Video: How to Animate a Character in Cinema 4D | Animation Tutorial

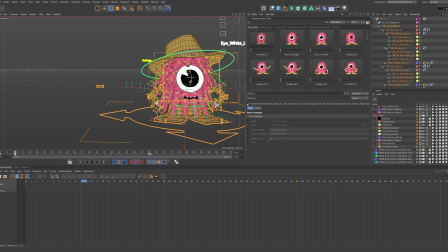247s
So we kind of want him to appear off balance here. So let's move it forward slightly and find some poses that look like he could be off balance. Okay, something like this might work. He's on one leg, and we can work with this pose in a minute.
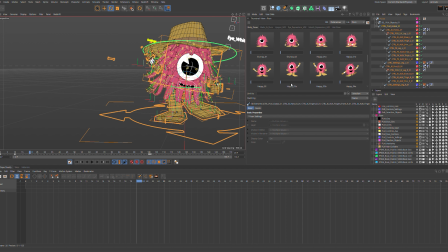265s
And let's go forward again, maybe another 10 frames, and throw in another pose that kind of feels kind of off balance. I'm going to go with the opposite leg because I want it to feel separated and sort of split out.
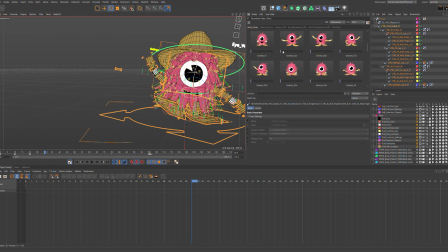278s
And then we'll have him settle back down to his comfortable pose where he's maybe a little bit unsure of what's happened. Okay, that feels pretty good.
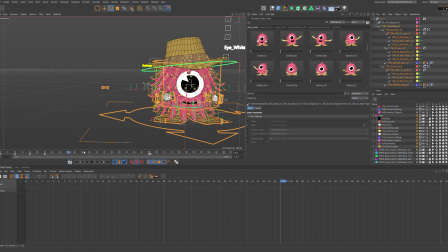299s
And then, although the sound's not playing, I know that around here, he's going to start speaking, and he's going to say something along the lines of, that'll be the cave door starting to open. So what we're going to do for the last part of this is throw in our last keyframe, and I want him to be gesturing like he's had an idea. And we've got some poses, here we go, some poses for that here. So boom, and there he is with his idea. So if we briefly play this, it's not going to look like much.
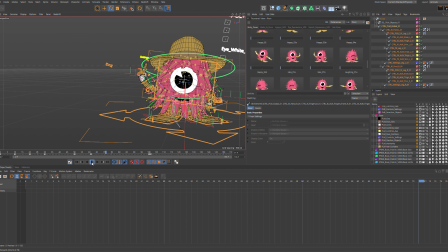331s
But what we're doing is we're getting a sense of what we want to happen in the animation and the rough timings of it, okay? So boom, boom, boom. Okay, so for me, I think that most of the time other artists, and myself included, will go into a lot more detail about this in general, but for the purposes of what we're doing here, I think this is fine. So what I want to talk about now quickly before we move off of this section of the blocking and I show you what we end up with is adding in-betweens and some breakdowns. So what I'm going to do here is I'm going to go ahead and use this pose to this pose and show you how some of the principles of animation we discussed a moment ago actually apply to even while you're blocking, and they're worth bearing in mind from the start. So what we're going to do is we're going to go ahead and add an anticipation pose here, and I want him to lean up this way so that we can anticipate this way like we spoke about earlier because we're guiding our audience, and then we come through and follow through to the gesture this side, okay? So let's add a bit of anticipation here.
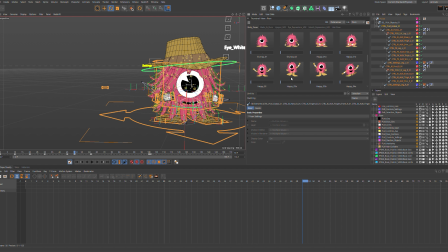391s
We need his body up in the air. Let's go for this one. That's going to give us a slight push up to anticipate. Then what we'll do is we'll use the tween tool here, find the center of this pose.
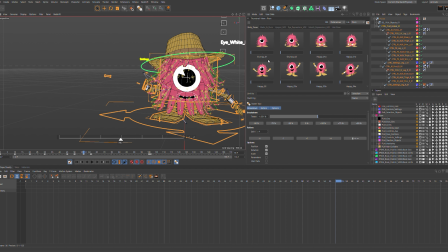407s
Yeah, about there will do. And I want him to dip down. I want this to feel like a real cartoony, big cartoony take. So we're going to really have him dip down low so that we can really push up and exaggerate those big extremes, okay?
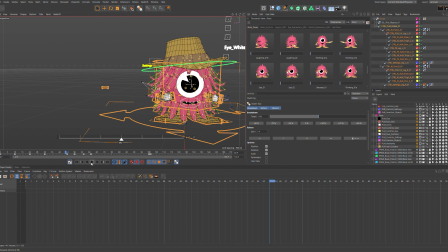422s
So now what we do is if we now play this through, this little section of blocking, we end up with the anticipation and all of the push through. Now this is very loose. What we'll do when we get to the spline section of this is we'll push these extremes and we'll talk about,
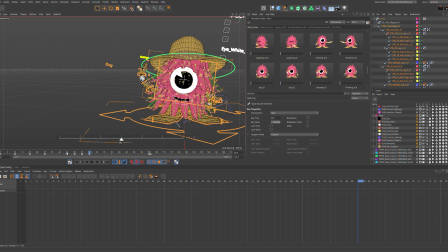439s
how this helps and roughly how far we can push these guys because we have stylistic choices that have been made that we have to stick to. Some of that being based around the dynamics of these characters. So with that being said,
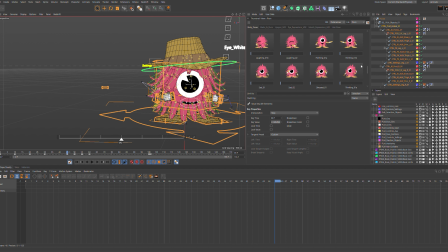453s
very briefly, let's touch on a little bit of facial posing and animation because I think I want to briefly talk about how this kind of ties into the rigging stuff that Tom was talking about earlier in a previous tutorial. So let's go ahead and select the face.
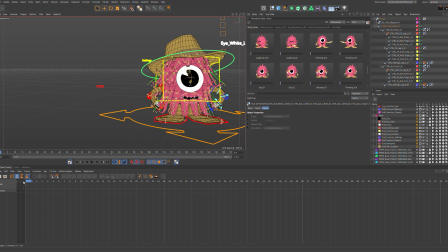473s
Okay, so again, in this scene, he's very confident, and we need him to express that in his facial poses. So let's find some stuff here that leads to that.
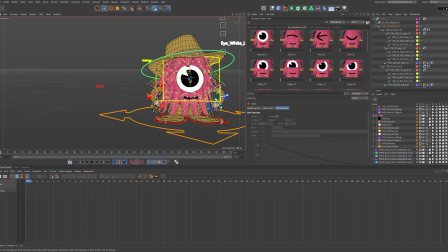486s
I like the wide eye, shows that he's looking at what he's doing. Let's get his pupil over this side, looking to where he is.
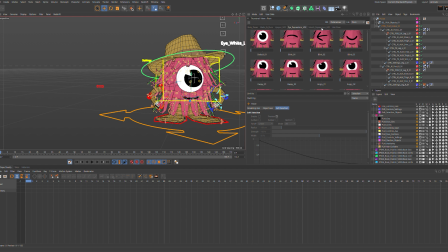495s
And I want his mouth to kind of convey more excitement than it is at the moment. Let's go for a big smile. And we'll maybe crank that to the left a little to break it up.
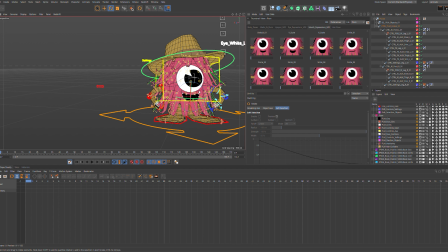511s
So another thing to think about while you're animating is symmetrical. Anything doesn't really work when you're animating. Asymmetry works much better, and it's cleaner to look at. So again, very briefly, these are the tools we use for that.
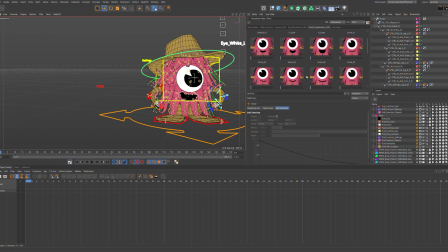530s
These shapes have been laid out by other artists, and the rigging process, these will be put in there because they're essentially pose morphs that we're switching from one to another using a morphing tactic.
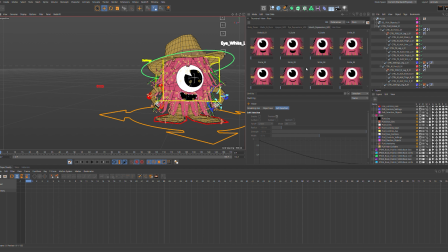543s
But again, that will be something that we can cover in the rigging side of things or as a base for you to go and kind of do your own research into these things because we're not going to get this into a 20-minute session. I'm not going to be able to teach you to do that in 20 minutes. So this is a base.
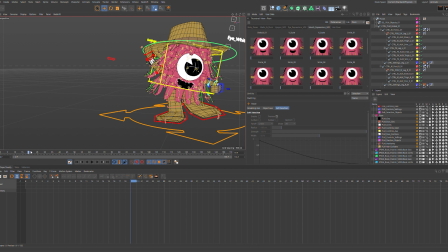560s
So again, with all that being said, I feel like we have some basic stuff here that we can kind of work with. So let's talk about timing and holds and some stuff like that. So I know that I don't want this foot, for example, to leave the floor as early as it does.
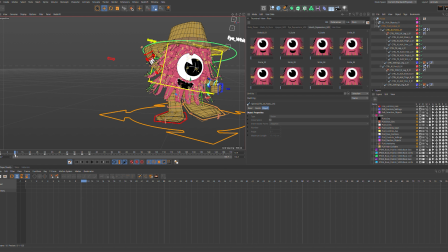580s
So what we can do is take this keyframe of it lifting up, shift it along, and the foot will stay down, and we get that sense of force where his foot's still on the ground and we feel the force being pushed up. So there we go.
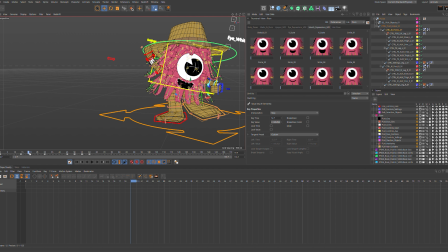598s
So again, these are, same here. We're going to need this foot on the floor first because he feels off balance. So let's get that foot down early. And then you can take the weight, yeah? So I know this doesn't look like much, everybody, but trust me, it's just the start.
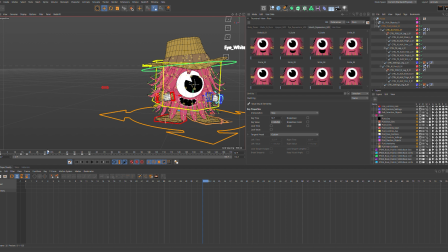615s
Okay, so with all that being said, I think that's enough to speak about the very early stages of blocking and how we kind of go about it. We have audio that we work to. We stick to these things. We will then get feedback from leads or whoever, and if it's working, we move forward into Spline.
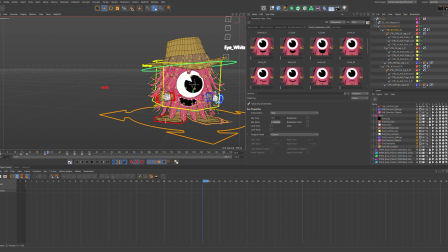633s
It goes through a review process of our supervisor, Tom, after it's been through myself, the lead. And if everybody agrees, we move forward. So that being said,
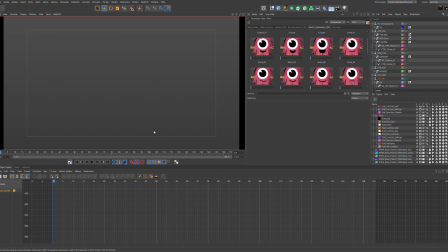643s
let's open up a actual finished block of these guys and take a look at how the few things I've told you
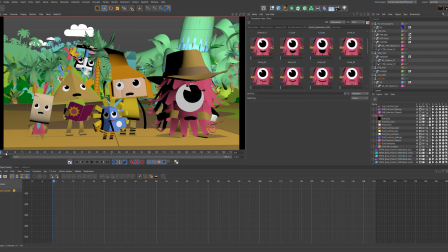650s
and showed you apply and what they end up being. So let's get Plum by himself again.
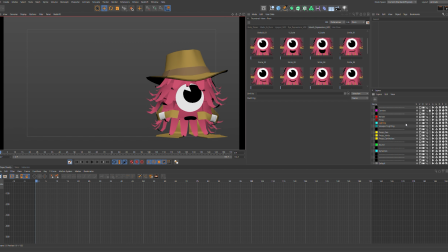662s
Let's get the audio in there again. There we go. And I'm just going to play this through to show you what a finished block looks like. Again, based on what we did before, it doesn't look like much, but this is a very, very fast and rough tutorial.
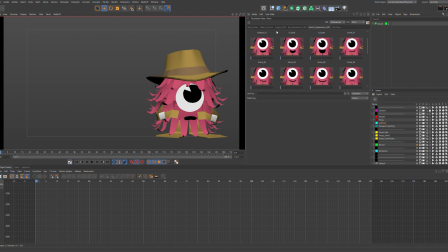678s
So this is what we end up with once everyone's happy with the blocking. So let's play this through. Very pleased with that, if I do say so myself. You'll notice that we don't actually have very much going on with the face here.
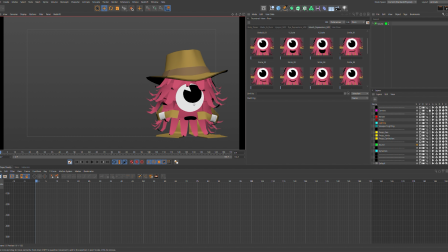697s
The blocking is mainly to get everything timed out. Everyone's happy with where they are. The body mechanics look sound. You can lay down facial animation here if your supervisors or leads require it.
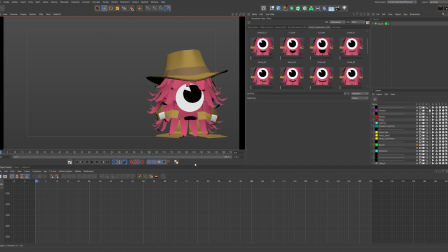711s
I've been fortunate enough to be working with a guy that just trusts that I can deliver these facial expressions, and for the most part it's not something we really worry about in blocking, but again it depends on the shot, the scene, and the environment that you're working to. So this is like I said, the final stage of blocking.
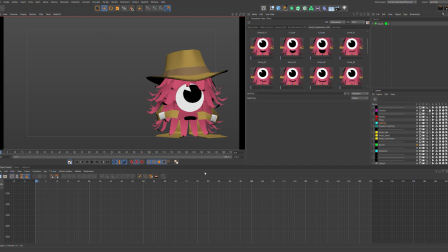731s
I was extremely happy with this, so what I'm going to do now is move on ahead to the first spline pass, which is this guy here.